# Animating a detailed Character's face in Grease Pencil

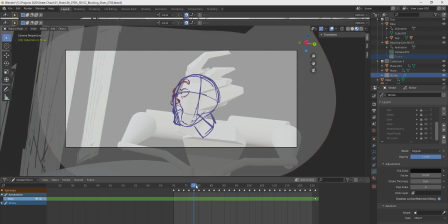(7:04)
And you draw this one here And then you choose one with a second expression
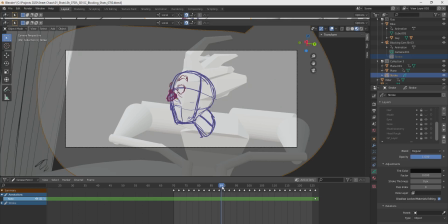(7:08)
And the character wants to transition in a shot from one emotion or one expression
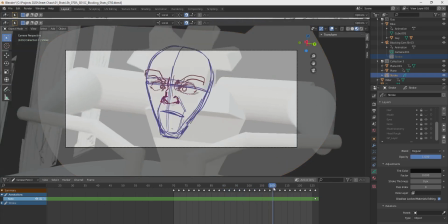(7:13)
to the other one then you do the second pose here where it's more like the angry eyes and so you have your two fixed
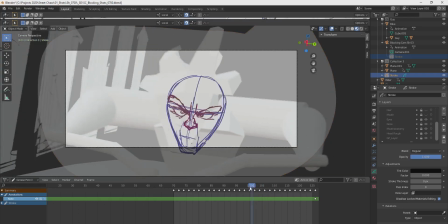(7:22)
um fixed expressions and then you can just like start filling out the blanks there's
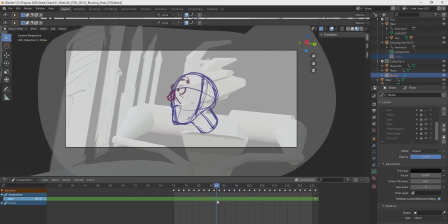(7:27)
not too much going on except for this just like very basic rule of animation
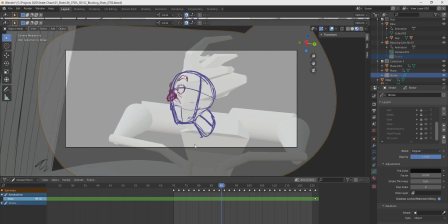(7:31)
whenever a character changes the direction where they're looking at like here
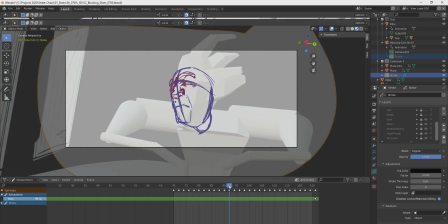(7:36)
um they will blink well that's what we do as humans like when we change the direction where we look at we blink also when we change thoughts
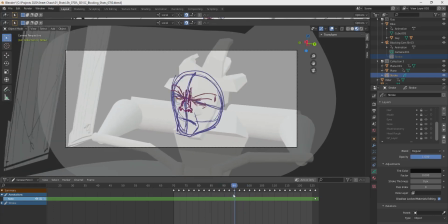(7:47)
basically it's a good indication of like a character transitioning from one emotional state to the next just
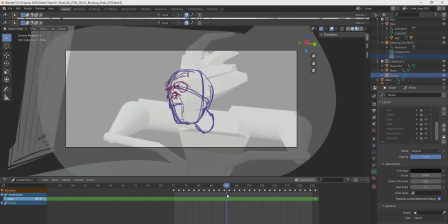(7:52)
like close the eyes and open the eyes again the next one you blink
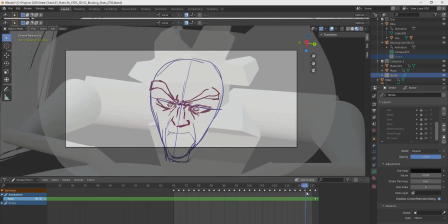(7:57)
and there we go so that out of
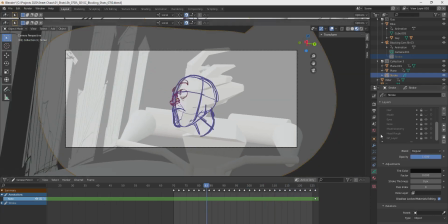(8:03)
the way the only big facial feature left was the mouth so this
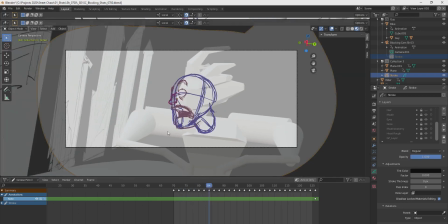(8:08)
was um this one here again like was really helpful to put this box here
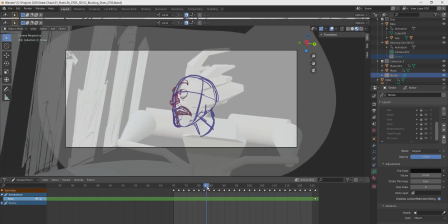(8:13)
just to see where it would be in relation to the
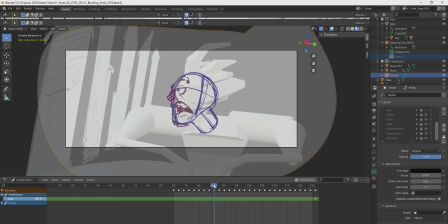(8:17)
head and same principle as for the eyes basically so you would choose a key pose
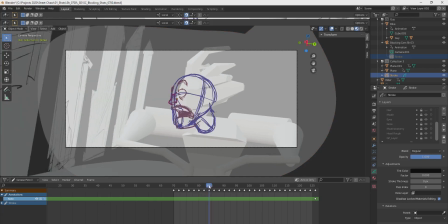(8:22)
with like oh mouth agape like oh my god
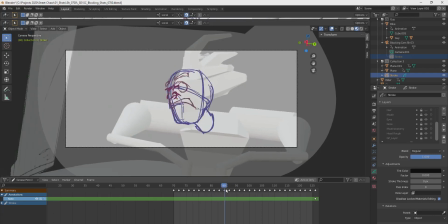(8:26)
and then instead of blinking just like gulp like closing it dragging it up and
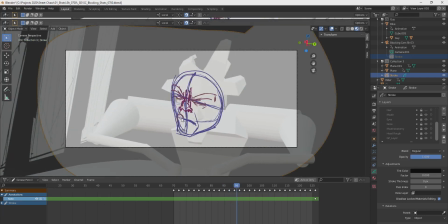(8:33)
the mouth wobbles like here to the left a little bit this is this kind of um
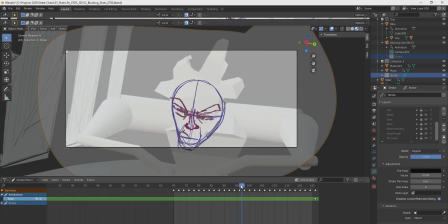(8:38)
this kind of delay that i was talking about so it's dragging behind a little bit to the left and then it wobbles to the other side to the right makes this little arc here be like here's left and to the right and to like
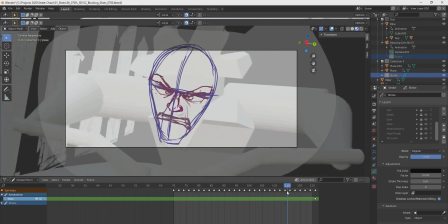(8:55)
a grim grim flinch flinching of the teeth rip
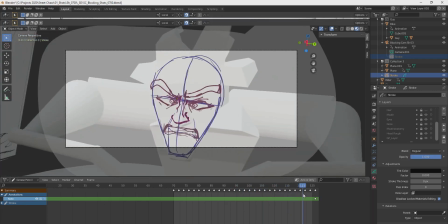(9:01)
and there we go so this was the mouth just like always trying to
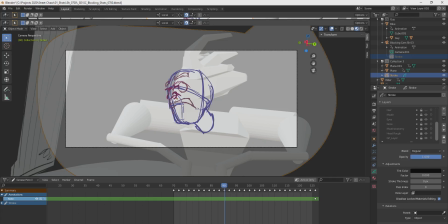(9:07)
measure like the distance uh to the chin and to the nose so i'm
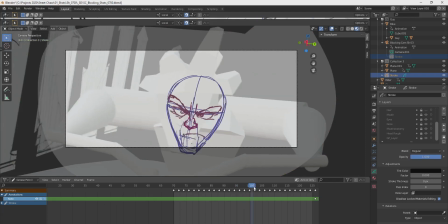(9:11)
um i'm pretty sure and i like um
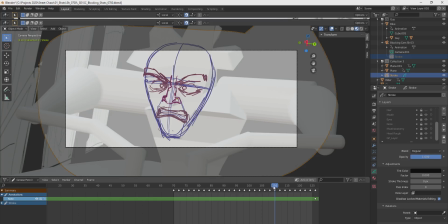(9:16)
do it in the right position again this is like not no it's far from like
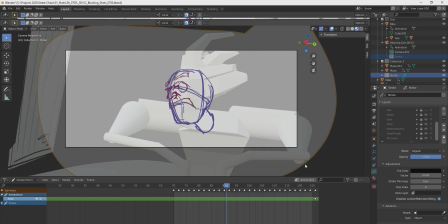(9:20)
a perfect animation or like super on model i'm not a professional animator i think i'm sure
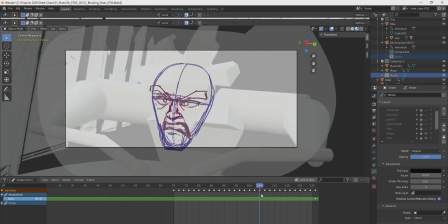(9:25)
like there's a lot of you guys who can do this way better just thought like show you um show how i did this it was really helpful and basically the
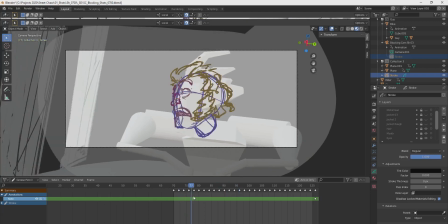(9:34)
only other thing left was the hair and it's a bit cheating this can be like a really challenging part to animate but my saving grace was that in this scene he's riding the motorcycle and he's riding very fast so the hair would flutter in the wind quite a lot and
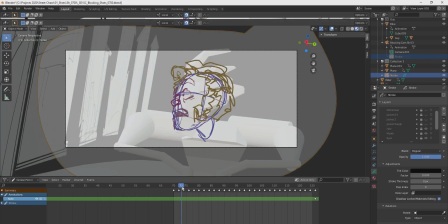(9:53)
what i did was basically i just drew every frame anew without looking um
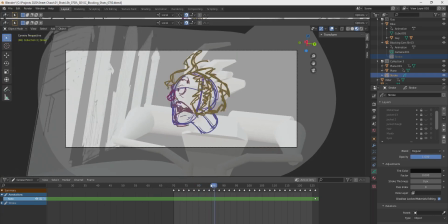(9:58)
looking how the other frames looked like you see like basically every every
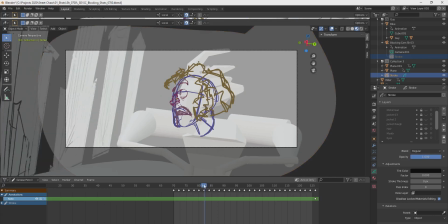(10:02)
frame this is animated on twos which means like there's one keyframe every two frames of the timeline and
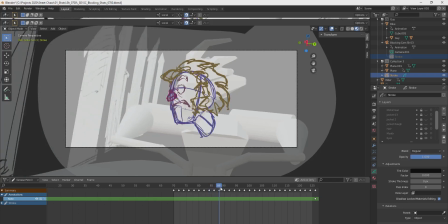(10:12)
usually every keyframe has another hair pose which like when played in motion
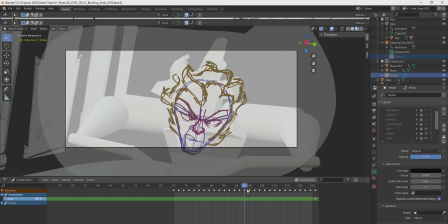(10:17)
will give the impression that the hair is fluttering in the wind very very fast